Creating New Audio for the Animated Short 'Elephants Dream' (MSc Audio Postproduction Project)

For the purpose of this assignment as a group, we were given a short film clip with no sound on it whatsoever. The task we were given was to create a complete soundtrack for the clip, which included the Foley, ADR, atmospheres and sound effects. The challenge was to create the complete sound design for the animation movie Elephant's Dream. This is how we went from this
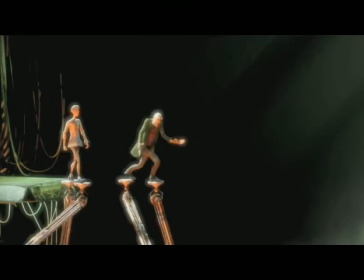to this. We decided early on that the use and layering of atmospheres was key to holding the scene together,
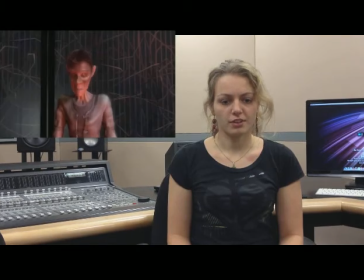(0:49)
especially in the first half where the on-screen action is somewhat limited and it is more about the mood of the scene and the interaction between Prug and Emo. Other key atmospheres in the first half of the scene include the plot mechanism, which we see coming in and out of shot.
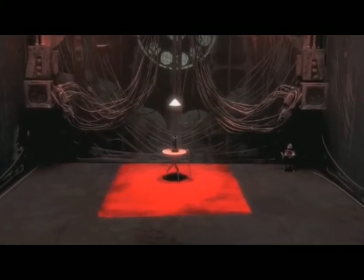(1:04)
This was a combination of 3 audio samples layered together, edited and then synced to picture.
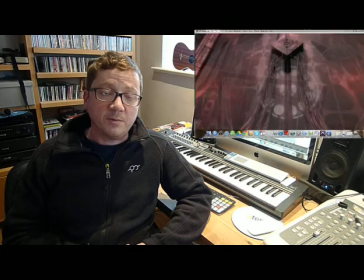(1:12)
Using a combination of reverb and volume automation, we could push the sound further back or bring it forward in the mix depending on whether the mechanism was in shot or not.
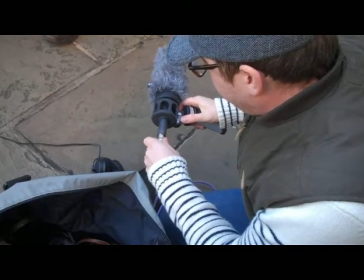(1:20)
Layered into our atmosphere beds were field recordings.
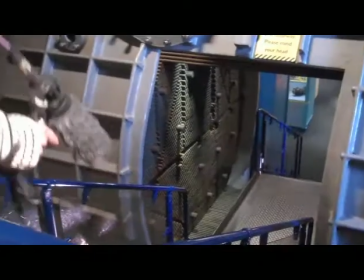(1:24)
We harvested some usable machine sounds and atmospheres from the Museum of Science and Industry, which are mixed into our background sounds.
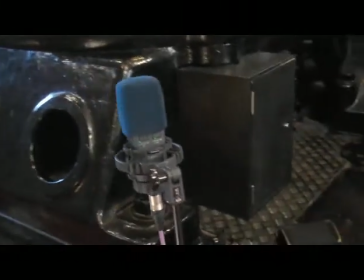(1:31)
As the museum is a public place, we recorded a lot of unwanted noise, so we had to trim this audio down into usable clips and loop them into form a bed.
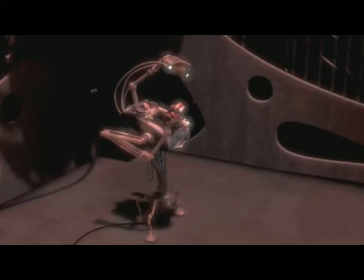(1:40)
The other atmospheres we see are either related to on-screen elements, such as the constant chatter of the typewriter, whirring of fans or the hum of electricity,
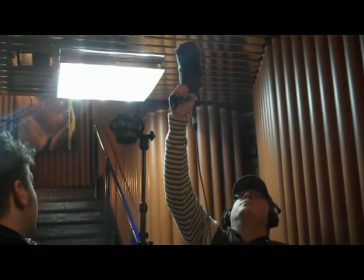(1:49)
or things the viewer cannot see.
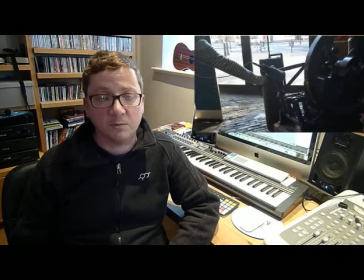(1:52)
More distant atmosphere beds, such as low-frequency rumble, the sound of factories and ventilation sounds,
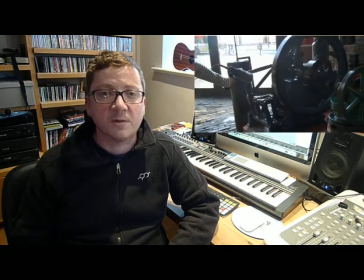(1:58)
run throughout the whole of the sequence, giving the viewer the sense of something beyond the first space that Prug and Emo inhabit. Our animation sequence obviously exists within 2 quite different spaces in a fantasy world. We wanted to keep the spaces relatively simple and both quite different.
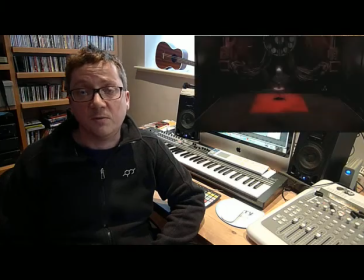(2:20)
For the room in the first half of the sequence, we used a moderate sized reverb with a decay of half a second to emulate the room that Prug and Emo are in.
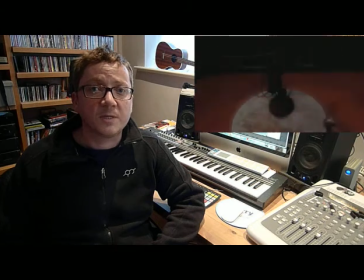(2:27)
It doesn't appear too large, and with objects in it, it would yield a relatively diffuse sound.
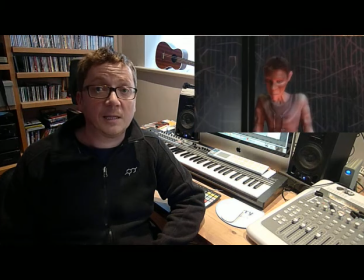(2:32)
We kept the vocals relatively dry and with little reverb, as they are mainly quite close to the camera.
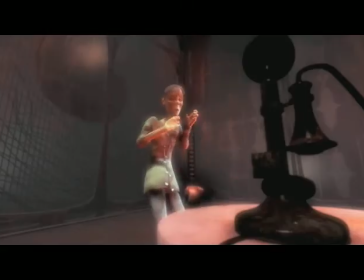(2:39) You're not paying attention. Just wanted to answer the phone. Emo.
As Prug and Emo enter the second part of the scene, we have used a much larger reverb with a decay of approximately 6 seconds to emulate what can only be described as a huge metallic abyss and to differentiate between the 2 spaces in the scene.
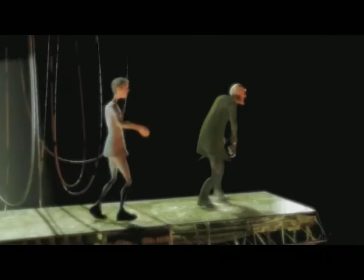Foley is the name for the sound effects which are synced to picture, such as the sound of footsteps, clothes and so on. This involved recording the sounds whilst watching the film to try and match the audio and the video as closely as they can possibly be.
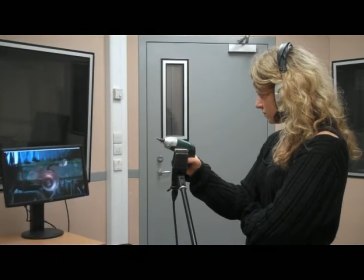Footsteps in particular were very hard to record because it's hard to replicate how somebody else would walk to the exact precise second.
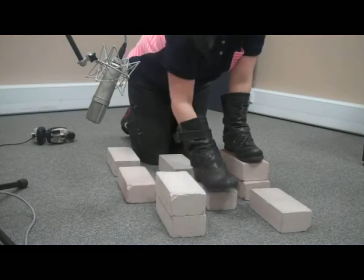Not only did we record footsteps in the studio, we recorded some footsteps on location as well to try and get the sound of how Prug would walk.
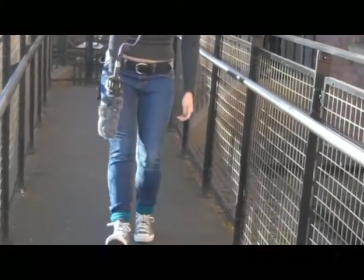When recording the clothes Foley, we brought a range of garments into the studio, but especially creaky leather items which would make an exaggerated sound.
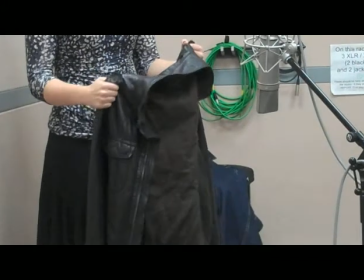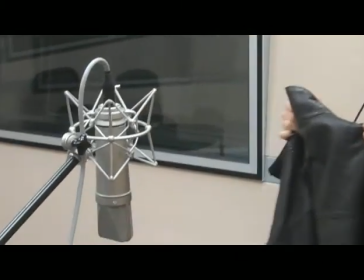(4:09)
Then we experimented with microphone placements, how we held the garments, how we moved them, in order to get the perfect sound for the film.
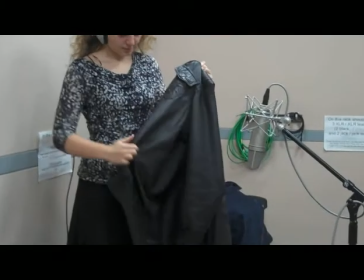(4:17)
We used the different clothing and footstep sounds to show more of the difference between the 2 characters.
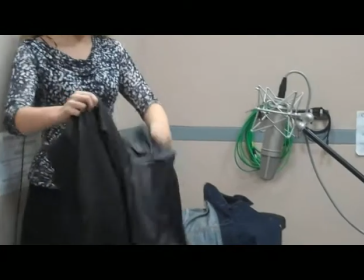(4:22)
Prug we saw as a sort of older, creaky, hard character, and he needed sort of creaky, hard sounds,
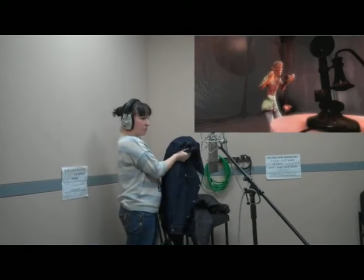(4:31)
whereas Emo is softer in character, and so his clothing sounds are softer. For Prug's footsteps on the metal platform into the typewriter abyss,
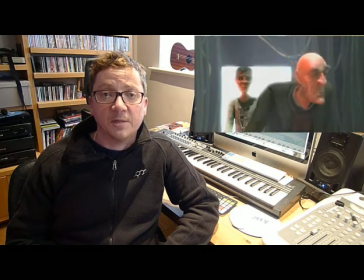(4:41)
we used some heavy-soled shoes and folded them to picture using an empty equipment rack mic'd from underneath. With some simple nudging in Pro Tools and some time stretching, we were able to get these to fit.
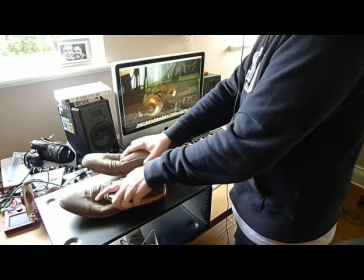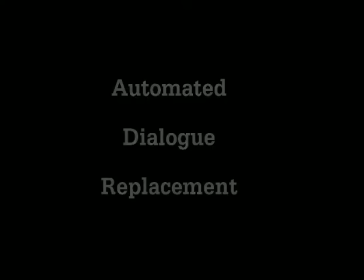(5:00)
For the voice of Prug, we were lucky to have an actor friend of one of the crew in town
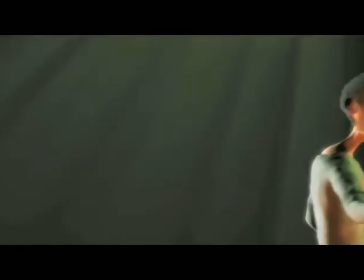(5:06)
who saw the clip and wanted to have a go at doing the voice.
Tired? The machine is like clockwork.
We were all agreed it should sound hard, officious and very northern, kind of Coronation Street meets steampunk.
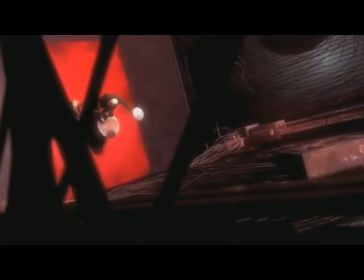(5:21) You have to learn to listen. This is not some game. We could easily die out here.
After several run-throughs and some minor amendments to the script, so the lip sync was better, we had enough material to work with, and with some simple comping and nudging in Pro Tools and a little bit of time stretching, we were able to get the voice to fit. In addition to the dialogue direction from the original script, we added to a more non-vocal sounds from Prug to bring him to life. In particular, coughs, grunts and groans, which appeared to work with this character. This is a good way of conveying the nature of a character without using speech. For Emo, we decided to use a woman's voice to really get the contrast between his high voice, as we felt it should be, and Prug's low grumpy tone.
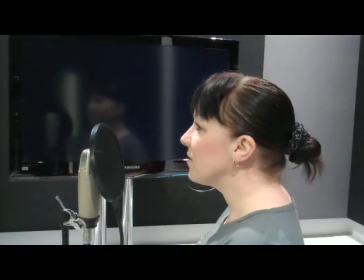(6:09) Just wanted to answer the phone.
Afterwards, his speech was repitched in Pro Tools by lowering it a few semitones, which gave it a slightly more male tone.
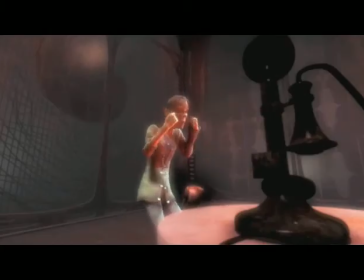(6:22) Just wanted to answer the phone.
From the outset, the group were in agreement that we should try and record as much original material for our sounds as possible. If we couldn't find the right sound, we would use sample libraries and edit these to make them work. In most cases, we've used a combination of found sounds and sample libraries to create our sound effects.
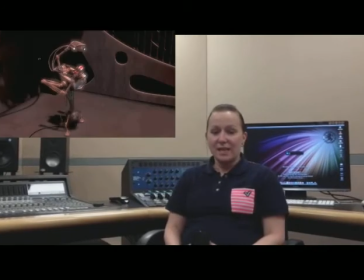(6:48)
We felt that the two robots in the scene needed to have a sense of a rusty,
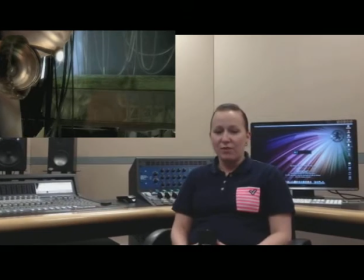(6:53)
unmaintained, undeveloped technology rather than a slick, futuristic sci-fi genre. We recorded a creaking sound at the museum, which we laid into the mechanical effects. It gave the robots a bit more character and brought them to life.
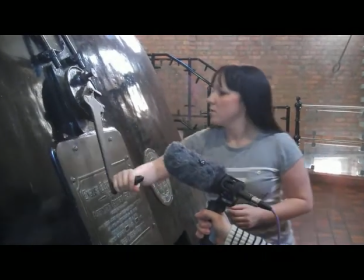The monster film was more difficult to produce audio for, and with the exception of the whispered emo, was made up entirely of layered and processed audio samples. A total of 9 different audio samples were layered, and these included demonic voices, howling dogs, hissing snakes, distorted water, plops and growling, and were all automated in level and sent to a group master to enable overall control and processing. The group master has an automated bandpass filter, as we wanted to create a telephonic sound when Prug is holding the receiver. Listen to the sound of the machine, which then becomes full bandwidth when the creature appears from out of the phone. We initially tried automating the mute control for the filter, but the transition was too fast and too nasty, so instead we automated the frequency of the low and high pass filters so they opened out fully when the creature appears and closed back again at the end of the shot. The voice of the creature phone is panned hard left and right in our stereo mix and moves behind the listener in the 5.1 mix.